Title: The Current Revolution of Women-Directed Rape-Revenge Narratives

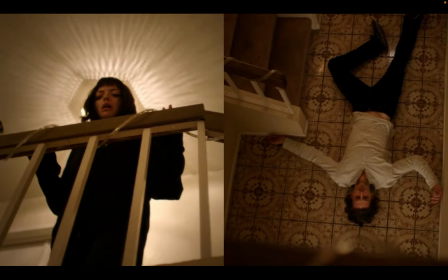Contemporary female-directed rape revenge films do hinge on some of these tropes. In MFA, Noelle becomes more and more obsessed with avenging not only her rape, but also the rape of other women. After her rape, Noelle faces her rapist Luke and asks him to confess,
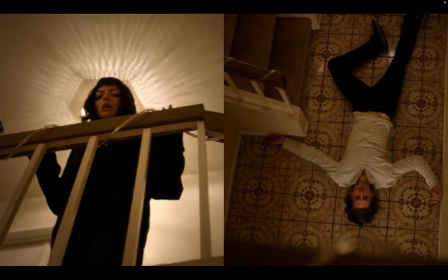and when she accidentally kills him, the camera frames her from below, and the light from the ceiling becomes a halo above her head, turning her into an angel and instantly forgiving her.
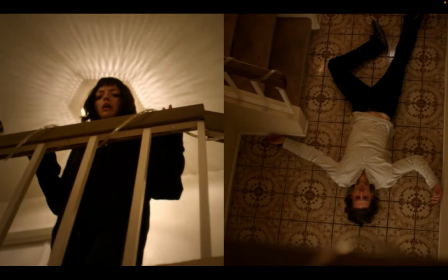Not only that, but Luke's position is framed upside down, thus instead of canonizing him, the film turns him into an antichrist figure.
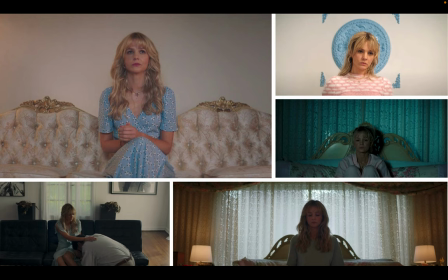By the same token, Cassie in Promising a Woman becomes her own enemy as she sacrifices her life to avenge her friend's rape and suicide. Cassie is literally portrayed as an avenging angel.
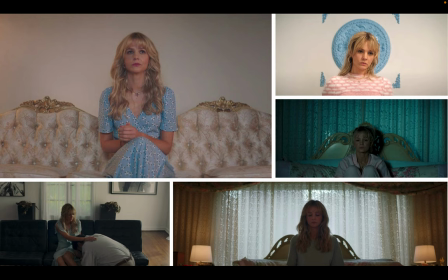Similar to the light turn Halo above Noelle's head in MFA, Cassie is constantly framing in such a way. Further, the furniture in her house creates the illusion of giving her wings.
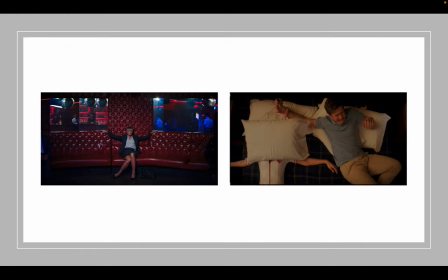And finally, both in the first time and the last time that we see her, Cassie appears. The first one, when she's at a bar, when she pretends to be drunk, and the last one, when she's killed by all and she's lying in bed,
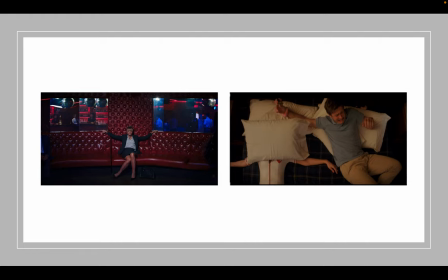Cassie's framed with her arms horizontally extended and her legs intertwined in a Christ-like position. So the subversive use of religious iconography is important to mention given its presence in rape-revenge narratives.
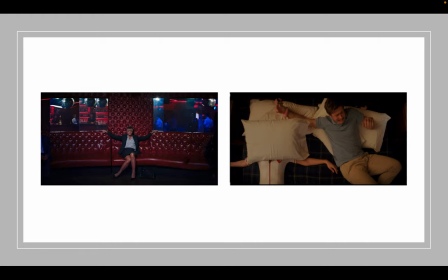From the Virgin Springs depiction of faith, to the countless scenes where the victim avenger prays and asks for forgiveness prior to commencing her rape, to the Catholic Church being the savior of Katie in Ice Peter and Grave 2, and to the church being the place where Amy faces her trauma in Straw Dogs,
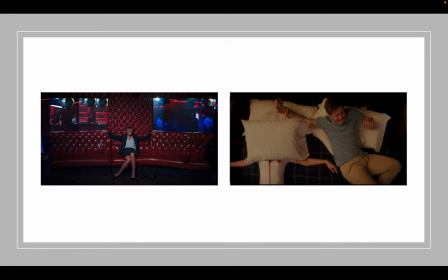religious iconography and symbolism are used to either excuse the vengeance through having the Avenger begging for forgiveness or is seen as the all-time savior. In Promising Young Woman, American Mary and MFA, the Victim Avengers are giving permission and forgiveness without begging for it.
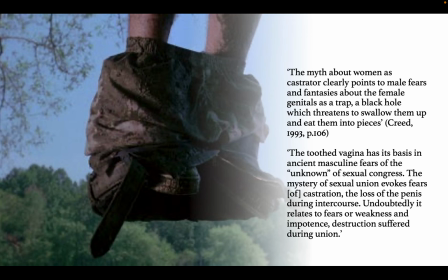And now, let's turn to the moment that the revenge is enacted. So as mentioned briefly before, some of these Victim Avengers become the all-destructive Femme Cassitris. The construction of the female character into a Femme Cassitris has been theorized in depth,
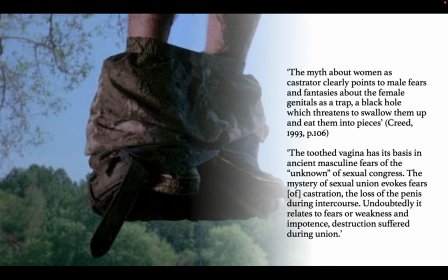mainly by Barbara Burk-Reed, who writes the myth about women as castrator, clearly points to male fears and fantasies about the female genitals as a trap, a black hole which threatens to swallow them up and eat them into pieces.
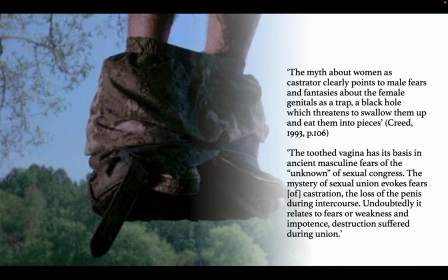She then goes on to name this woman as castrator as Femme Cassitris and placing her in the middle of rape revenge films by writing that the Femme Cassitris seeks revenge on the men who have raped her.
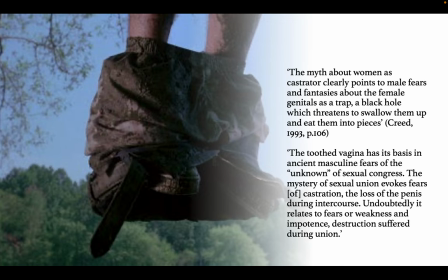When Creed writes about the female genitals as a trap, she's referring to the myth of the vagina dentata, the toothed vagina. And to quote Dawn's research in the film Teeth, the toothed vagina has its basis in ancient masculine fears of the unknown of sexual congress.
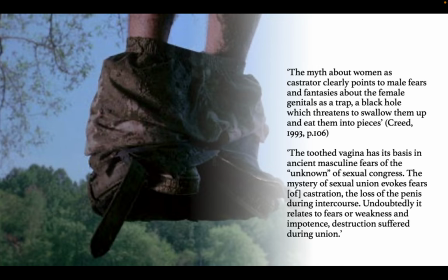The mystery of sexual union evoke fears of castration, the loss of the penis during intercourse. Undoubtedly, it relates to fears or weaknesses and impotence. Destruction suffered during union.
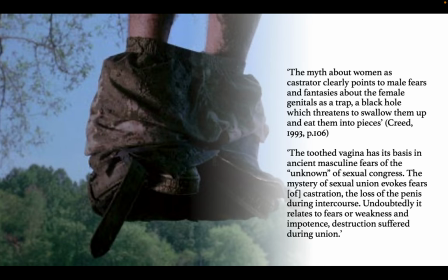So according to the myth, the male hero must stain this monstrous woman and break her teeth in order to render her safe.
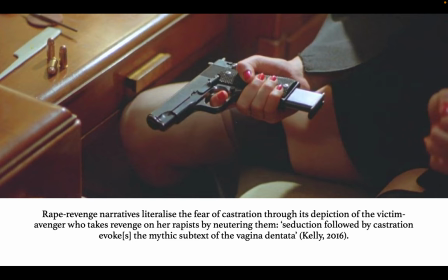Rape-revenge narratives literalize the fear of castration through its depiction of the victim-avenger who takes revenge on her rapists by castrating them.